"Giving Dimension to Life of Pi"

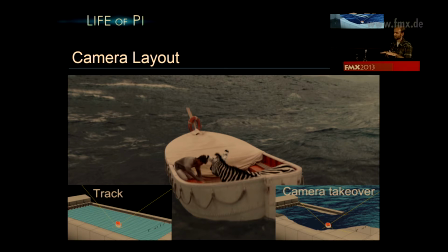We lose the stereo effect, and then it fades to black and white. So getting that animated and interocular and convergence just right was a really important task for camera layout. This next breakdown I'm going to show you is not technically a stereo thing, but it was a really cool innovation for Life of Pi.
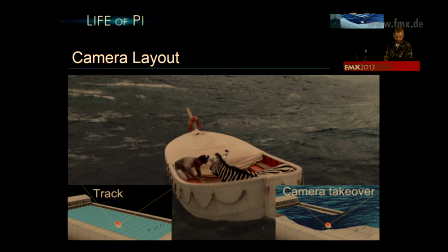So what's going on here is the tank had a limit on the height and period of the swells it could produce, and Ang wanted more drama and more chaos. So what we did was take that tracked camera and that match move boat,
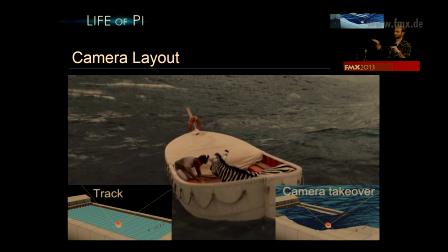and we parented that camera to the boat, and then we could rock the two together so the camera was dependent on the boat. And that kept the boat in the same screen space because we can't really mess with that because it screws up the stereo effect, and we need to track it and put a tiger in it. But what it did was move the horizon in really dramatic ways.
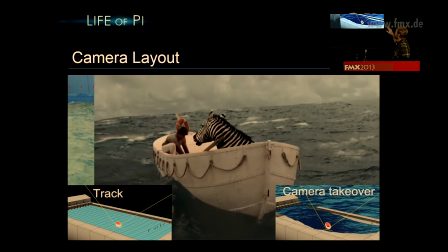So when you watch this, pay attention to the difference in the horizon from the plate to the comp.
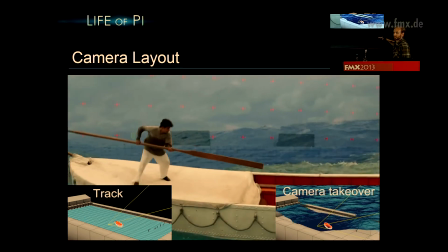You see it's pretty dramatic. Having that horizon pitch around like that really gave the shot a dramatic open ocean stormy feel.
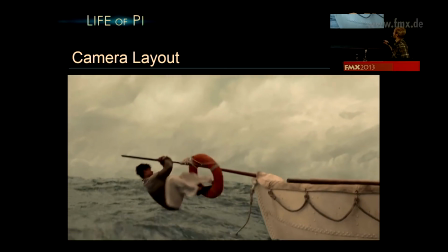And I'm going to play it once again and check out the cameras in the corners here.
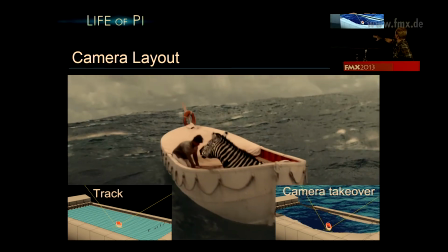You can see the track camera is pretty tame, and then the camera takeover, which again is locked to the boat.
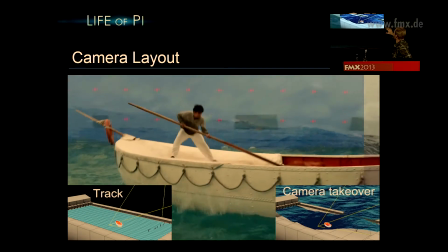So the boat's not changing at all in screen space, but we get to change everything around the boat in any way we want.
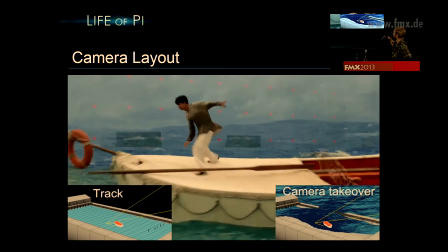And this way we had the boat ride huge waves and had the horizon pitch up and down,
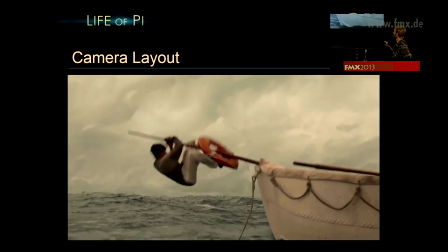hopefully not making people seasick, but really giving you a sense that this is a crazy stormy sea.
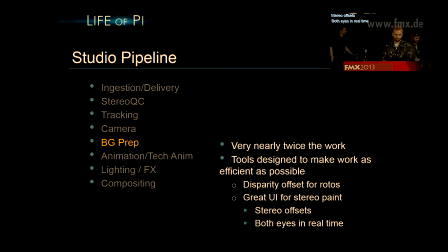BG Prep, unfortunately, was nearly twice the work. They had the same tools for roto as I just showed you, similar tools for paint where they could look at both images side by side and kind of work interactively with both of them, applying the same paint strokes with a stereo offset. And then, of course, try to use disparity maps as much as possible.
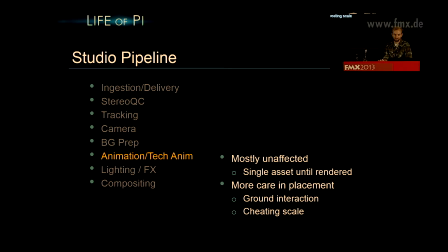Anim and Tech Anim are mostly unaffected because they're working with a single asset. Until it gets rendered by stereo cameras, it's pretty much the same workflow for them, except that they had to be more careful with where they place things. Ground interaction, which is always a big thing with animation when they're working with plates,
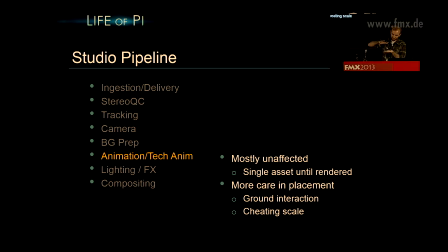became really important because if the tiger's pod just comes that close to hitting the ground but doesn't, you're going to see that in stereo, where in 2D they could probably get away with it. It's just going to affect the shadows. They also couldn't cheat the scale, which is actually something they do quite a bit.
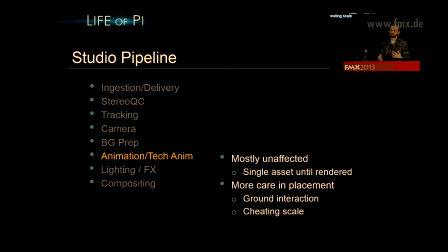The directors know they have control over any aspect they want, so if they want the tiger to appear bigger and more menacing, he could have asked us to cheat it forward just a little bit, and in 2D, again, if it appears to track well, it's not a problem, but in stereo, you can't do that cheat at all. Lighting and effects were similarly unaffected. It was primarily a bookkeeping thing.
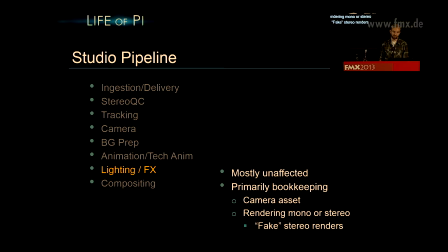They need to make sure they're using the right stereo asset for the camera. But then they also could figure out when they needed to render mono or stereo, meaning to speed up the workflow, they just render one eye for a while until we wanted to go to final, and they'd render both eyes and actually take that hit in stereo. But what they could do until then was fake the stereo for the right eye.
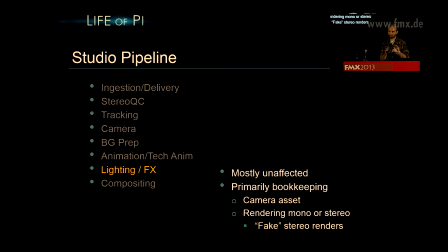Because similarly, like having a projection or having a disparity map you can project from the left to the right eye, we can make a disparity map for the tiger, say. Because we have it Z-depth, we have the cameras, and that's all we need to know. So we can do this at render time in an extra couple seconds. We get the right eye for basically for free. It doesn't look as good, but we can work 90% of the pipeline like that.
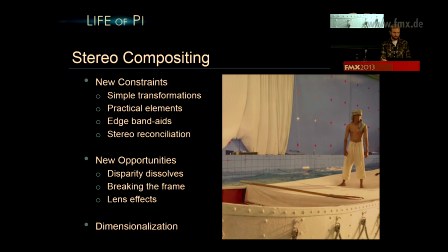All right, compositing. So there were some new constraints, but also some new opportunities. Simple transformations. We couldn't move the image very much at all because that would break the stereo effect. We couldn't use practical elements. Our library of practical elements was all mono.
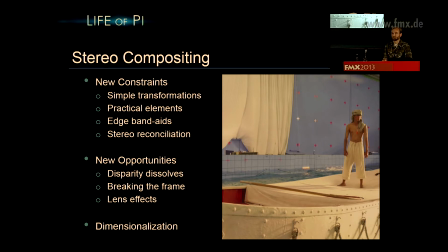No edge band-aids, but they don't look good in stereo, so we couldn't pull crappy keys and edge blend or edge blur or whatever. We turned all those edge buzzwords into bad words. We just didn't use them on Life of Pi with a few exceptions.